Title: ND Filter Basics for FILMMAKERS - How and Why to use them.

Hi, welcome back. Today we're going to be talking about ND filters and why they can be essential for filming, especially outdoors. Now, what exactly is an ND filter? In the most basic terms, it's a piece of glass you put over your lens to help darken up an image. Now, when we're talking about exposing for a camera, we have three ways to lighten and darken our image. Number one is our f-stop or aperture.
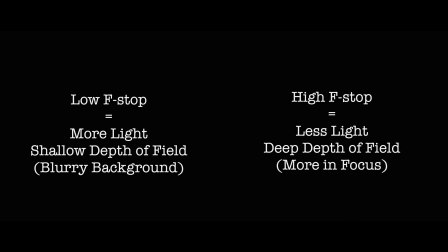0:27 This basically translates to the lower your f-stop is, the more blurry your background is going to be.
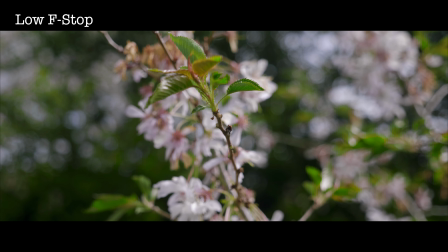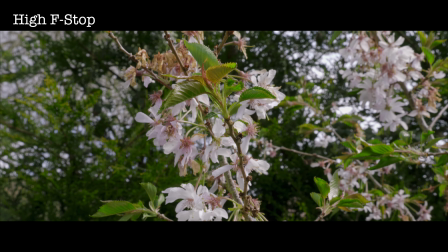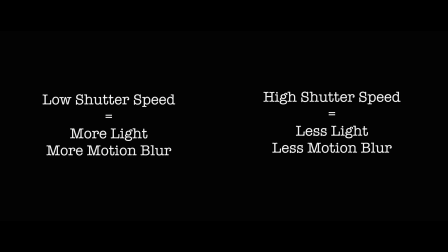0:44 Number two is shutter speed. This affects how much motion blur we're going to see in our footage as we move. And number three is ISO. This is the camera electronically making the sensor more sensitive and therefore allowing more light in. Now, why would we need then extra glass to change, darken up or brighten the image if we've already got three other options? So ISO, basically the higher we put this, the more noisy our footage is going to be.
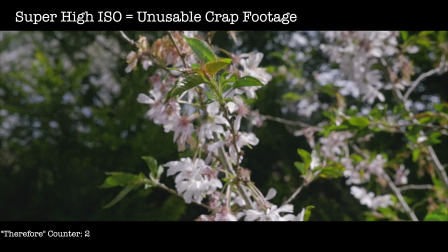1:14 Therefore, if we want the best looking image, it's best to keep this as low as possible and to never touch it. Number two, shutter speed. It's a general rule of thumb that you should double whatever your frame rate is for your shutter speed.
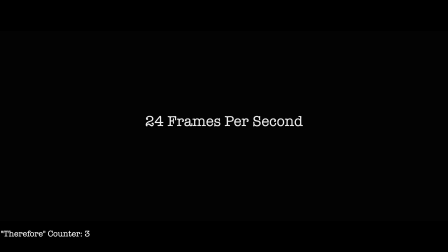1:27 For example, I'm shooting in 24 frames a second and therefore have a shutter speed of 48. The only thing we have left to control how much light is let into the camera is our f-stop. Now, in a bright condition like this, the only way I could do this was to raise that f-stop up as high as I could. That therefore means that everything is going to be pretty much in focus and there won't be really any depth to the image. But what happens then if we want to raise this to make, if I want a blurrier background? Our first option can be to lower our f-stop, but then we have to counteract that by raising our shutter speed, and that will look something like this.
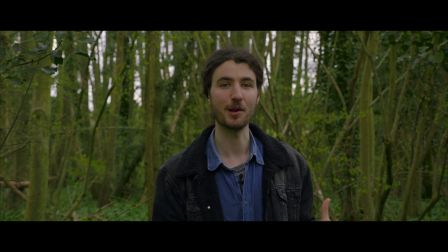2:03 I've now lowered my f-stop so you can see the background behind me is much more blurry, which is great if you want to really separate your subject from the background. The downside is by raising our shutter speed, it ends up making our footage look a little bit more digital.
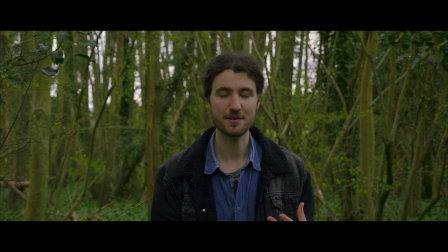2:18 You can see by the way I move my hands, there's something about it that just feels very like a kind of cheap video quality. It doesn't seem quite right. That's because when we watch movies, our eyes have become so used to this sort of motion blur that when we don't see it, it looks unnatural. This is why we can use an ND filter. By attaching this to the lens of the camera, we therefore have another set of controls. So what I'm going to do now is attach our ND filter, which is going to naturally darken up our image. I can then keep our shutter speed at 48, but it means I can also allow the f-stop to be lower.
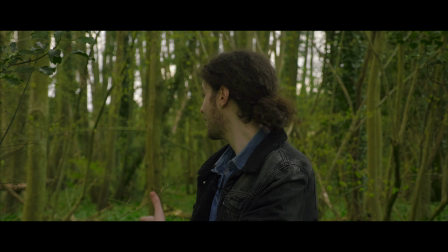2:51 There we go, I've got this ND filter on now, so we've got this beautiful, nice blurry background, which really helps separate me.
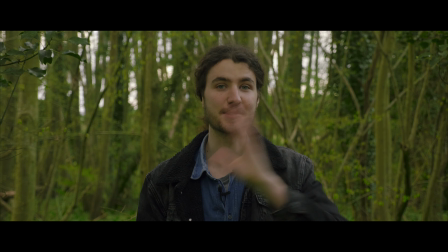2:58 On top of that, our motion blur looks nice and normal because we've kept it at double the frame rate. Thanks for stopping by, I hope this helped. If you have any questions, just leave me a comment below. Cheers.